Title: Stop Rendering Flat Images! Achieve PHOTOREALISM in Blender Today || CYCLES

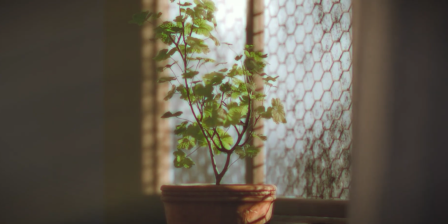[0:00]
Photorealism is one of the most challenging aspects of working in the 3D world.
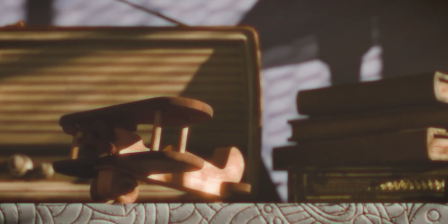[0:06]
There are multiple factors to consider when aiming for photorealistic results in your projects.
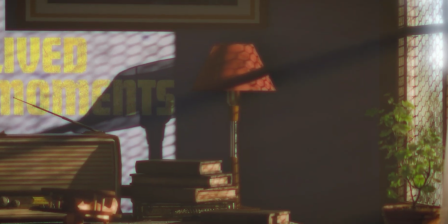[0:12]
Today, I will share my experience and insights on how I managed to create such short films with relative minimal efforts.
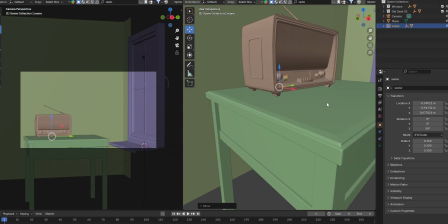[0:20]
It all starts with the layout. To create photorealistic image in 3D,
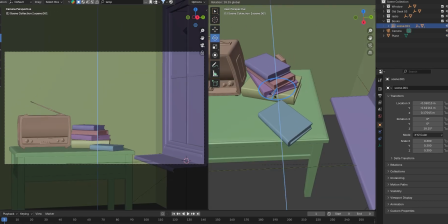[0:26]
you need to design your scene to closely resemble how things are arranged in the real world.
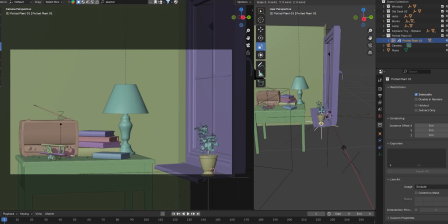[0:32]
Pay attention to how objects are placed, how light interacts with them, and how spaces are organized.
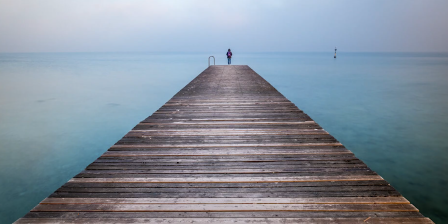[0:39]
Another critical aspect is framing. While I don't expect you to be an expert in advanced perspective techniques,
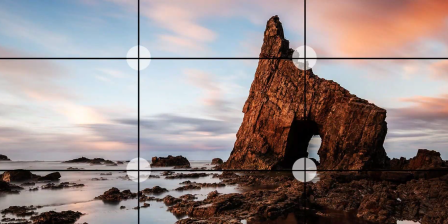[0:47]
having a basic understanding of composition rules like the rule of third or the golden ratio can make a huge difference.
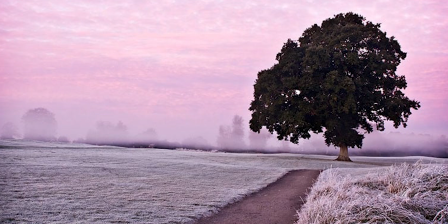[0:53]
The goal isn't just to achieve realism, it's also to create frames that are visually appealing and engaging.
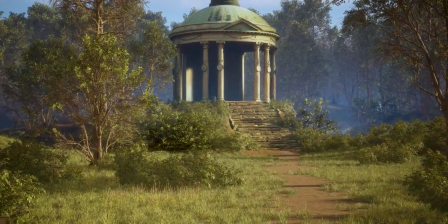[1:01]
By focusing on these fundamentals, you can significantly enhance the quality of your work while keeping the process efficient and manageable.
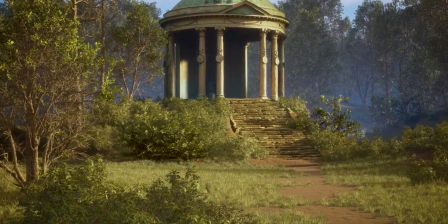[1:09]
Let's dive deeper into how you can apply this principle to your own projects. One of the most helpful tools is using references.
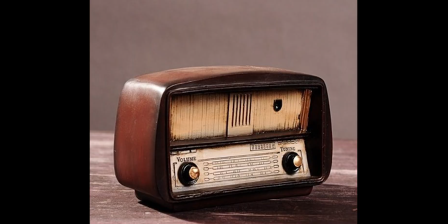[1:17]
References aren't just for copying things, they are about observing how material behave,
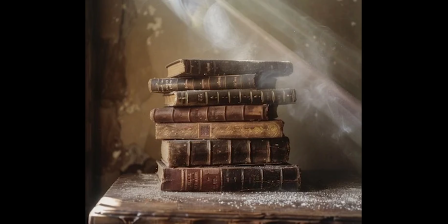[1:22]
how light interacts with surfaces, and how everything fits together in a scene. Observation skills are crucial here, and they can't be learned overnight. They develop over time as you practice and pay attention to the detail around you.
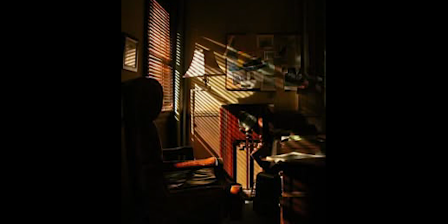[1:37]
Don't stress if it feels difficult at first. Just start observing more and you will naturally improve, just like I am.
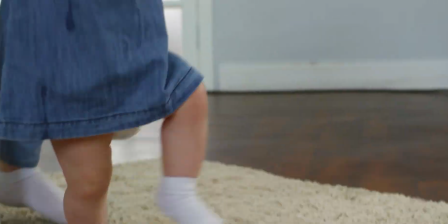[1:44]
Remember, we are all learning and growing. Another important factor is materials.
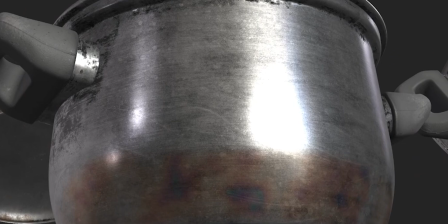[1:49]
In the real world, nothing is perfect. Even the most flawless materials have imperfections like scratches, dust, fingerprints, and more.
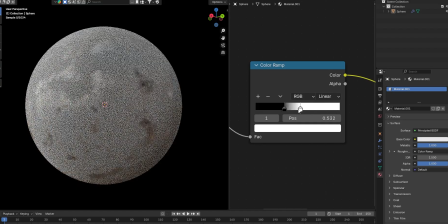[1:57]
These small details add realism to your work. However, it's important to use this imperfection carefully. Overdoing them can make your material look unnatural instead of realistic.
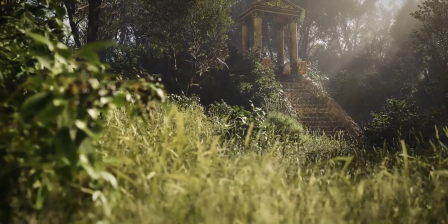[2:09]
By focusing on references, observations, and material detail, you can significantly improve the realism of your 3D projects.
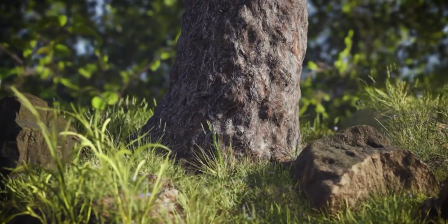[2:16]
Keep practicing, you will see your skill grow over time. Now, let's talk about the camera.
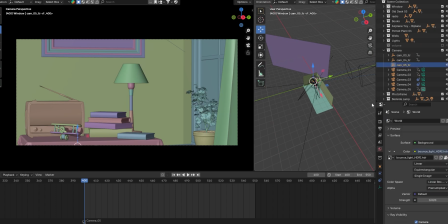[2:22]
Cameras in 3D software are very similar to the real world cameras.
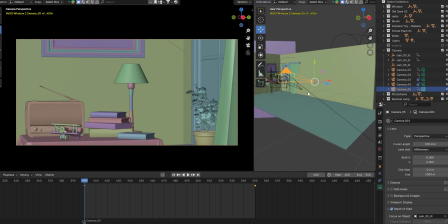[2:26]
While you don't need in depth knowledge of cameras, understanding the basic can greatly improve your renders.
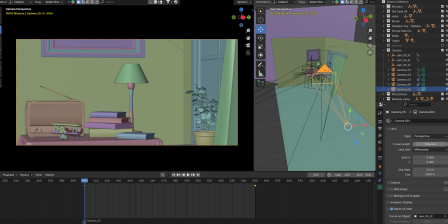[2:32]
For starters, learn about focal length and practice controlling depth of field.
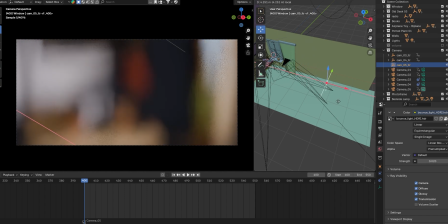[2:37]
These two elements can make a big difference in how your scene looks. Additionally, try to avoid static shots.
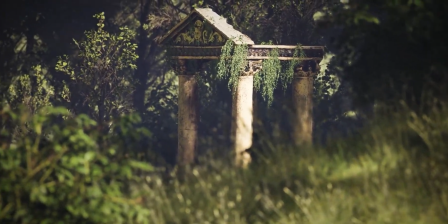[2:44]
Adding subtle movements like those that mimic a handheld camera can bring life and realism to your scene.
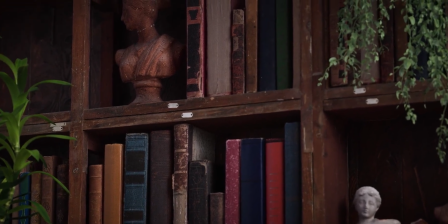[2:53]
Small, natural movements can make your work feel more dynamic and engaging. Now, let's move on to my favorite part, lighting.
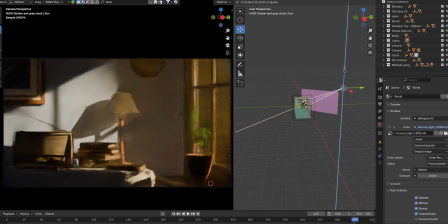[3:02]
Lighting can set the overall mood of your shot.
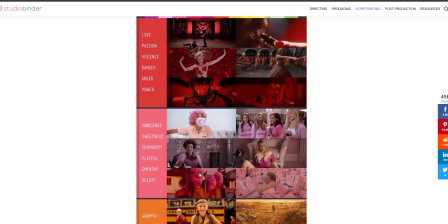[3:04]
There are many studies on color psychology that explain how different type of lighting can define and influence the mood of a scene.
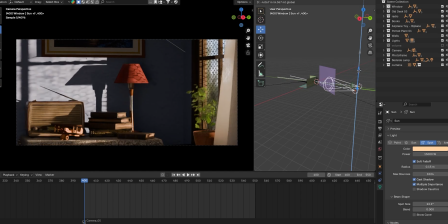[3:12]
When working with lighting, don't forget about shadows.
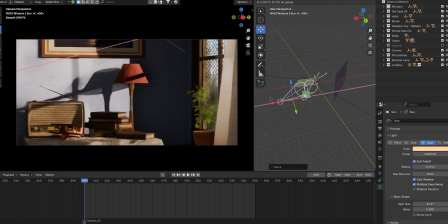[3:15]
Yes, shadows are often overlooked, but they are just as important as lights.
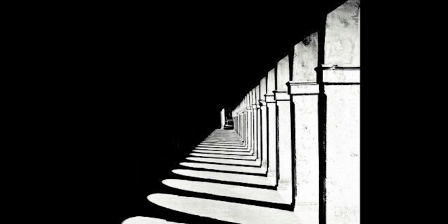[3:22]
Lighting is all about the interplay between lights and shadows.
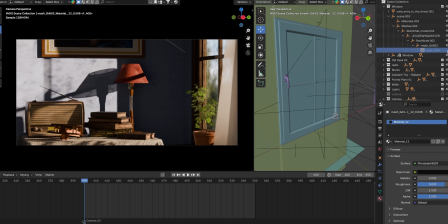[3:28]
Try to create interesting shadows that add depth and complexity to your scene. Not only do they fill the frame, but they also give an aesthetic appeal to your shots.
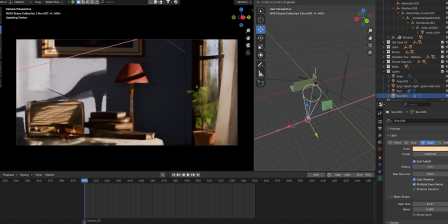[3:38]
Don't be afraid to cheat with lighting. In film production, reflectors and light blockers are often used to art direct the lighting in the best possible way, even in exterior sets or natural lighting setups. Fortunately, in 3D software, you don't have to worry about physical lights or reflectors.
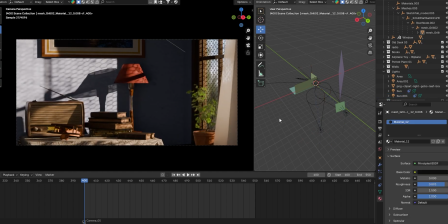[3:56]
Feel free to experiment with lights until you achieve the desired results. Finally, let's talk about liveliness. As you can see in this scene, it looks good, but something is missing, liveliness.